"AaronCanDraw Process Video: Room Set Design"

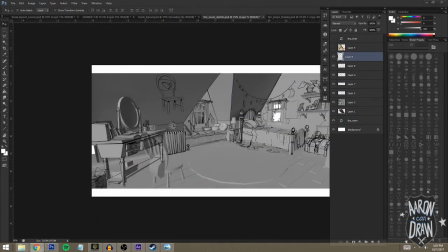The details are what makes something feel legitimate.
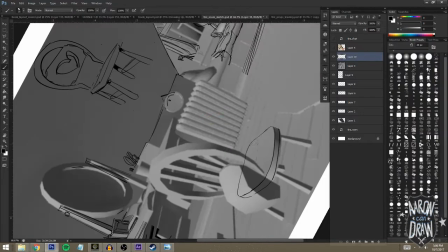Like, if you look at where you're sitting right now, I guarantee that there are a handful of little knickknacks and tchotchkes just sitting around you,
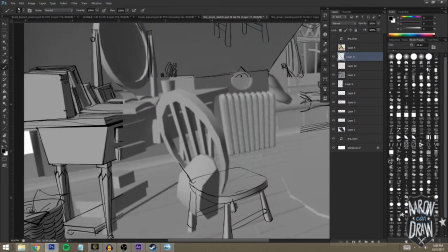but it's because you placed them there and you weren't really thinking about it.
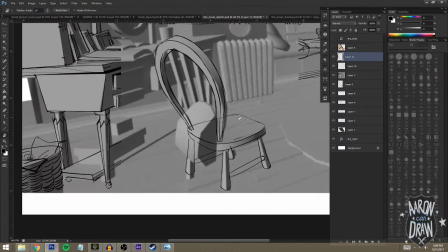That's why placing little nuggets of something can really intrigue a viewer in your image.
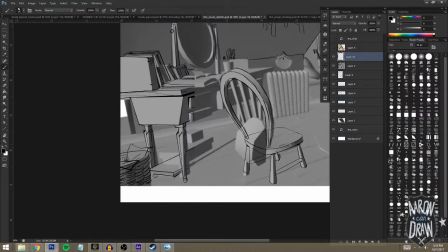Little things for them to find and to keep their eyes wandering around the page.
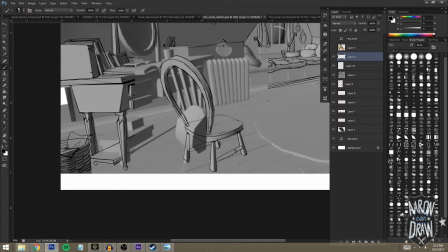So right now, I'm going through like the rough sketch phase in order to validate my design, to see where I can push and pull things a little bit, and to see what things need to be added to my design to make it better.
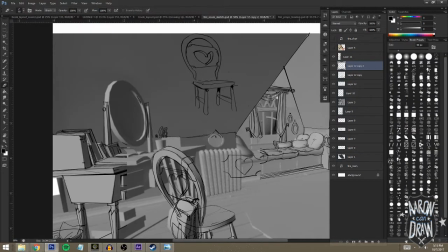The 3D layout can get you so far, but like I'm not going to sit there and spend a million hours.
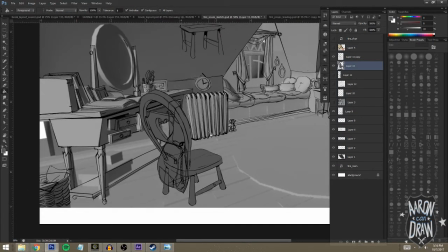Like, modeling the blanket on her bed. Like, that wouldn't do me any good.
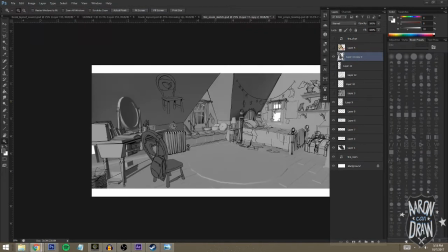And it also probably wouldn't be accurate to, I don't know, a folded blanket on a bed or something. So when you're thinking of, designing something, you should be thinking of from general to specific. Doing this shows the difference between someone who has a really great grasp
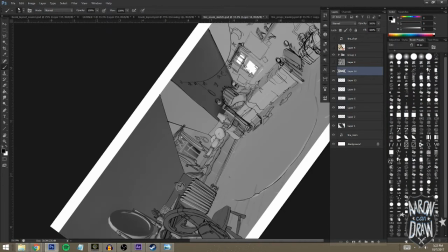on storytelling and is able to convince people that the place that they're making is believable, as opposed to someone who doesn't.
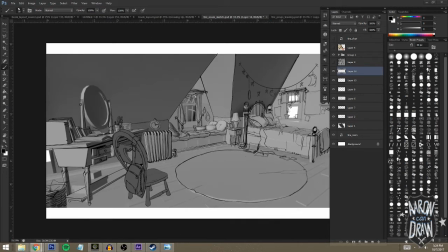All right, so I started to rough sketch the center rug in her room. I'm not really sure why I chose a circular rug over something else. I don't know, maybe just kind of fit the space a little bit better.
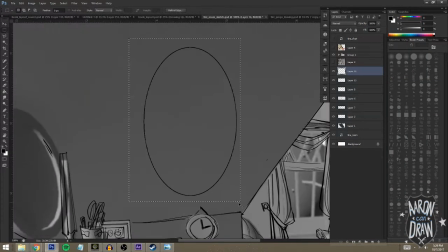But you can see that by her bed, there's like an old teacup, and there's like a sock, and
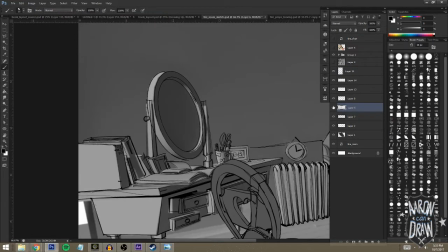just a whole bunch of other random stuff. I tried thinking of like, all right, well, when the character would be sitting on her bed or something, like if she, is doing something she doesn't want to get up, she's probably just going to set things right next to her bed.
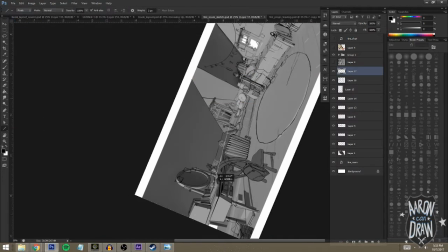And because I feel like that's something I would do, or, anyone would do.
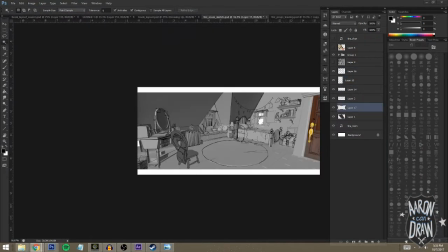Yeah, so I kind of went with this, I don't know, just like a bunch of, little knickknacks and doodads laying around her bed and stuff.
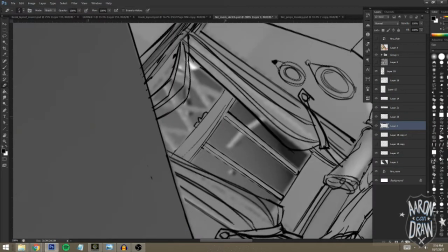So with this part,
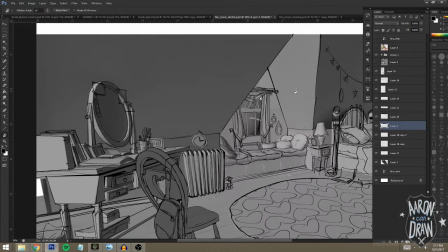I had to take an extra snapshot of the render that I did because I just had lost, I don't know, like a layer somewhere.
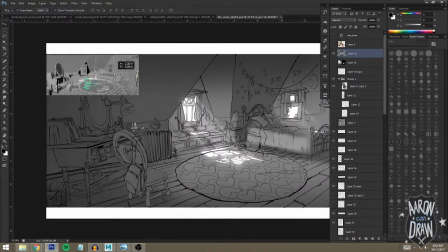And I started to rough in the turntable that she would maybe listen to, or something that, like, when she's on the floor.
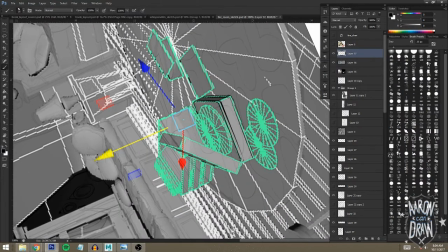I found it enjoyable to think that,
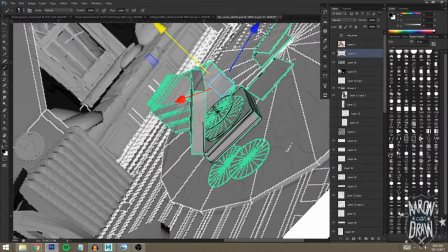maybe she was like doing homework or something, and all of these old vinyls are her mom's or something.
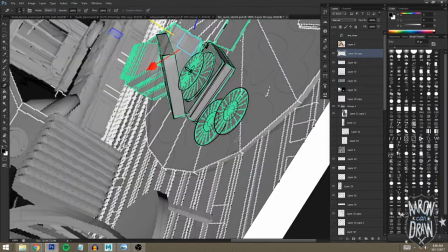So she threw them on the ground when she's sitting there diving into her homework or reading or whatever she's doing.
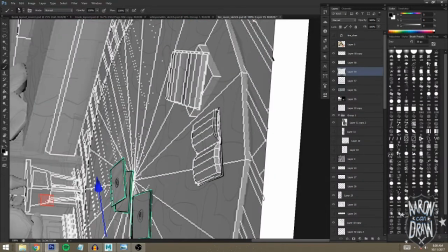It felt like a real thing that my mom would have told me that she did as a kid or something.
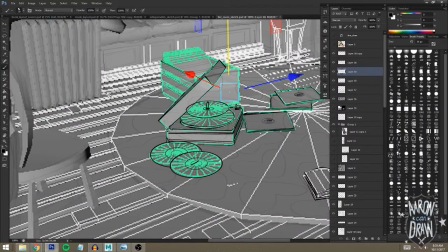So I also think that because I had the humongous circular rug there,
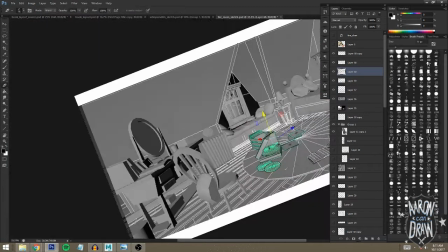that it was a great way to occupy space, but it was just too empty.
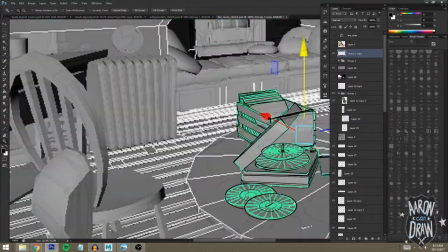So I had to fill it with something, fill it with a little more character. I think I eventually ended up moving those things around a little bit, but
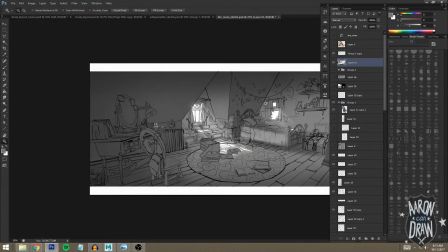so now you can see I'm starting to clean up my drawings a little bit.
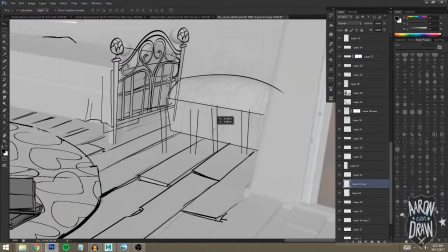I'm working on the chest right here. Also, fun fact, this chest I have this exact chest back home.
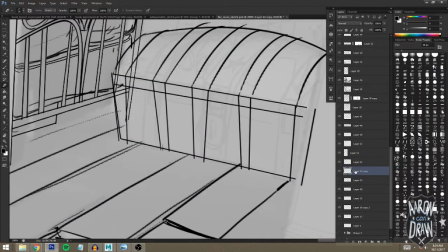This is like one of the gifts that my dad gave me when I was a kid, and it sat at the foot of my bed for almost my entire life. So I also always remember having stuffed animals on it. Yeah, I was a kid that had stuffed animals, whatever.
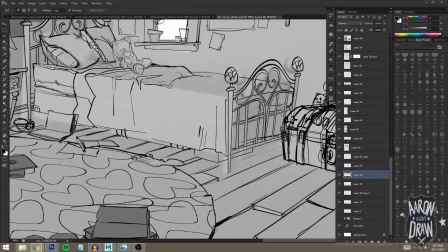I was also a kid that had the glow-in-the-dark stars on the ceiling in my room.
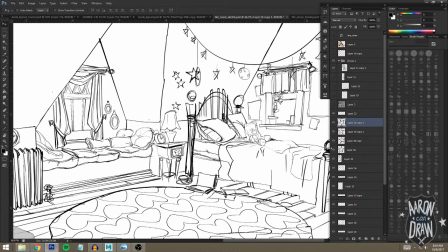I thought they were just the coolest thing as a kid.
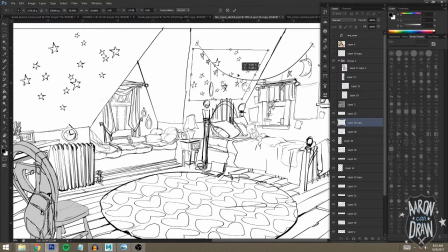Yeah, so you can see, I'm still going through cleaning some stuff up. Everything's still pretty rough at this point.
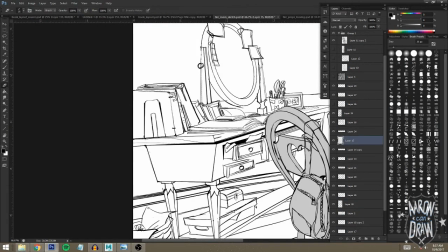Yeah, I'm cleaning up the nightstand right now. I think just like the shapes weren't quite doing it for me.
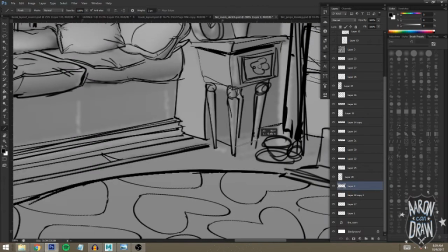I tried this idea of adding wallpaper to her room.